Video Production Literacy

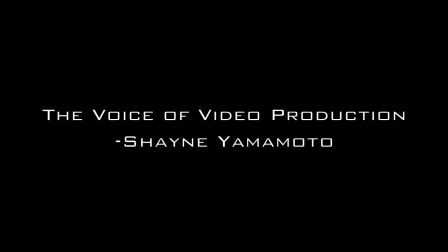0:00 We're gonna skate to one song only.
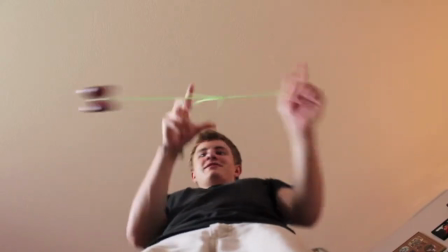0:04 So how do you portray different emotions and feelings on film without the use of a physical voice? You can do so through the voice of video production.
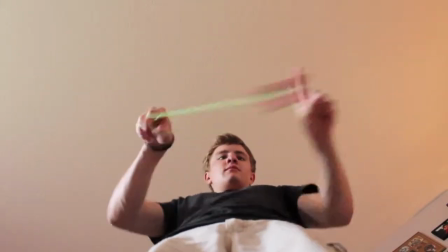0:11 So let's go through some of the types of shots and camera angles first, and then later we'll go through the reasons why you might want to use them.
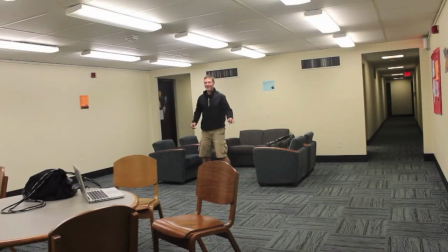0:17 First up is the long shot. This shot shows the entirety of a subject. For instance, on a person, it'd be head to toe.
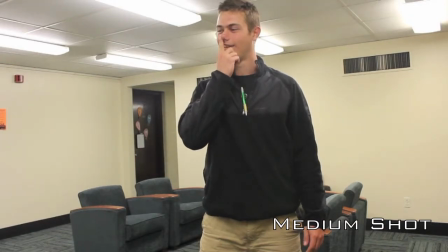0:23 Next is the medium shot, which is about from the hips up on a person. After that, we're moving closer to a medium close-up, which is from the chest up.
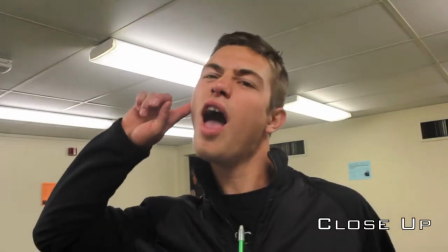0:32 The close-up will be from the shoulders up, and then finally, there's an extreme close-up.
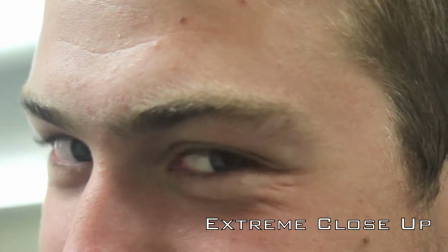0:37 An extreme close-up will fill the entire screen completely with your subject. Next are angles.
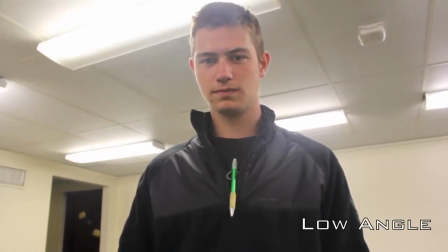0:42 First is a low angle, which is below an actor's eye level. By placing the camera lower, you are making the actor seem larger than the audience.
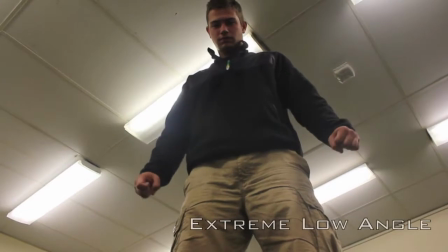0:49 It gives the actor a sense of power. You can of course take this to an extreme level, putting the camera even lower on an actor, and this will make the actor seem way above the audience.
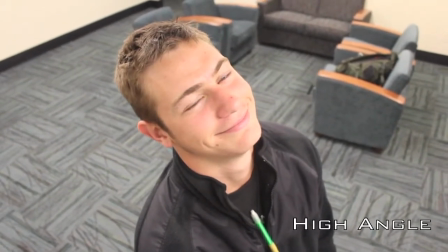0:57 Next is a high angle, which is where the camera is placed above an actor's eye level. This can be used so that the actor seems insignificant or weak since the audience is visually seeing them as smaller.
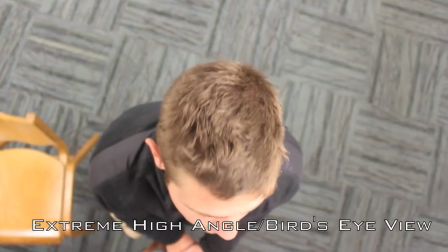1:04 An extreme level of this will be a bird's eye view, where the camera is looking directly down on the head of the actor.
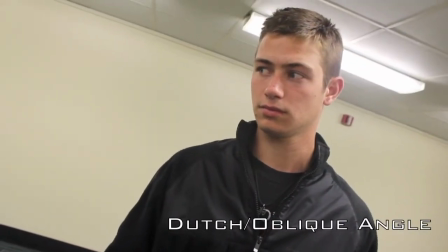1:09 The last type of angle is called the Dutch, or oblique angle. This is where the camera is not level but instead tilted.
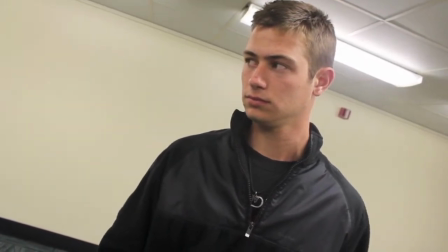1:15 This can give the feeling that something is wrong. This will enforce an odd feeling to the audience.
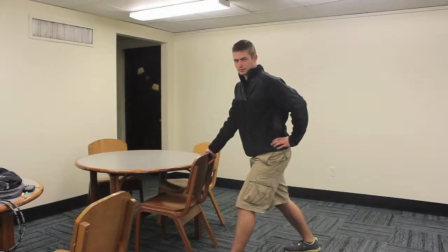1:20 There are also many different ways to move the camera.
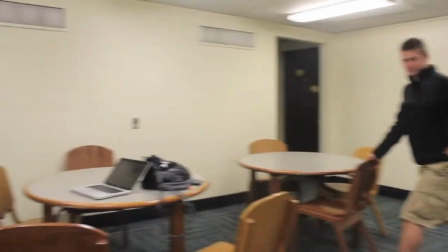1:22 The first being the basic pan, which is where you have the camera set on a flat surface or a tripod and you move the camera to the left or to the right in place.
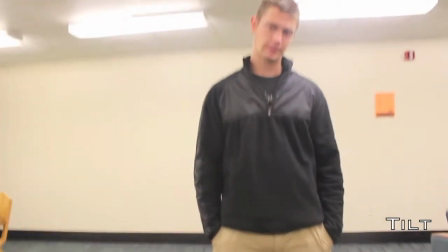1:30 Next is a tilt, which is where you move your camera lens up or down with either tripod or the cameraman standing still.
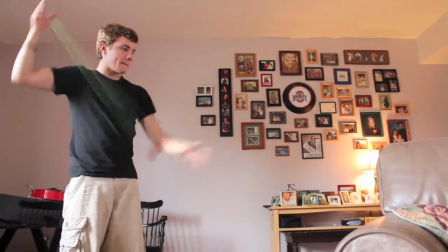1:37 The camera lens is essentially the eyes of your audience. You have complete control over what the audience sees and feels.
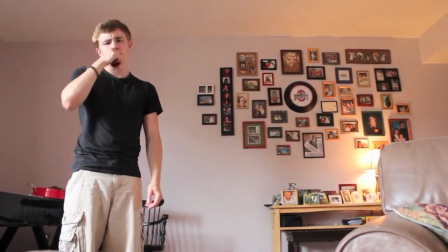1:42 So what you do with your camera can have a big impact on what your audience feels. So let's say you want the audience to feel connected to the actor and really feel the emotion that you're portraying.
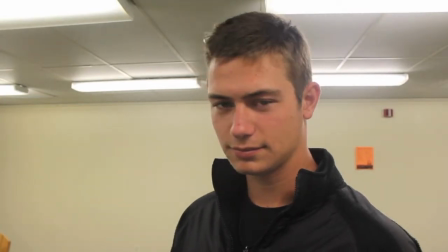1:49 Then you might want to go with the close-up. This makes it seem personal and meaningful. But if you want the audience to feel a little disconnected, you could use a wider shot.
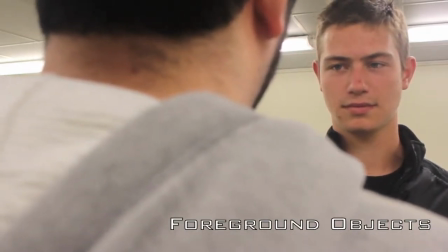1:56 You can also use things called foreground objects, which are anything that stands between the audience and the main subject you want the audience to focus on.
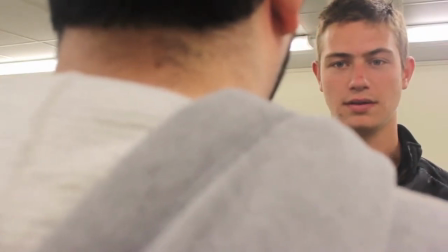2:03 This could suggest the actor is hiding something or that they're trapped because visually there is nowhere to go.
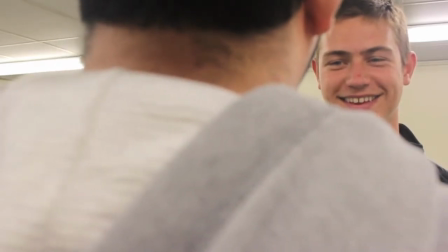2:08 Then if you want the actor to seem lonely or sad, you might want to cut to a long shot. This will distance your actor from the audience.
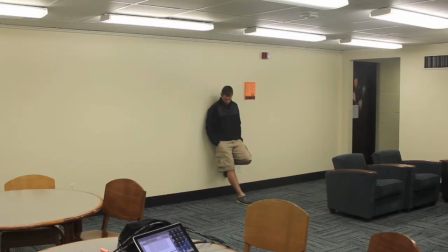2:14 Here we have the actor all alone in a wide open shot with no one around. Finally, there's depth of field.
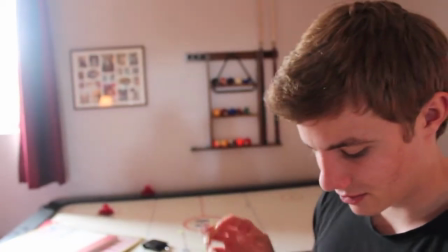2:19 This is one of the easiest ways to have your audience focus on what you want them to see. Music is a large part of video production, and adding in certain types of music can give the audience different emotions running through their minds.
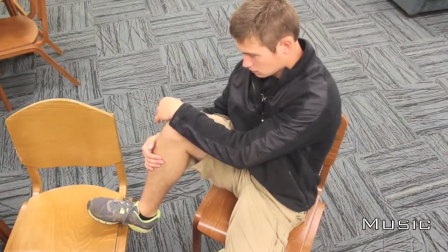2:28 For instance, the song gives the audience a sense of sadness. The way you add color to a shot can also help show what you want the audience to feel.
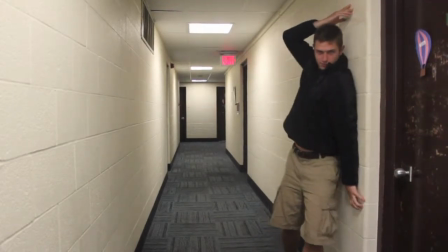2:34 For instance, if you want the audience to feel like your movie is sci-fi based, you may want to add a lot of blue and green into your shot, making it look like a sci-fi film.
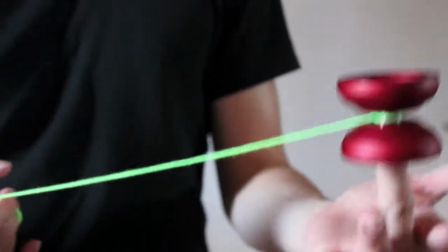2:41 There are many more techniques that are used to portray emotions and feelings through video production. These are the basic ones.
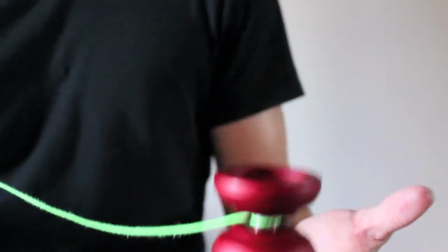2:45 The trick is to use and combine all of the techniques together to create one single masterpiece that is appealing to the audience.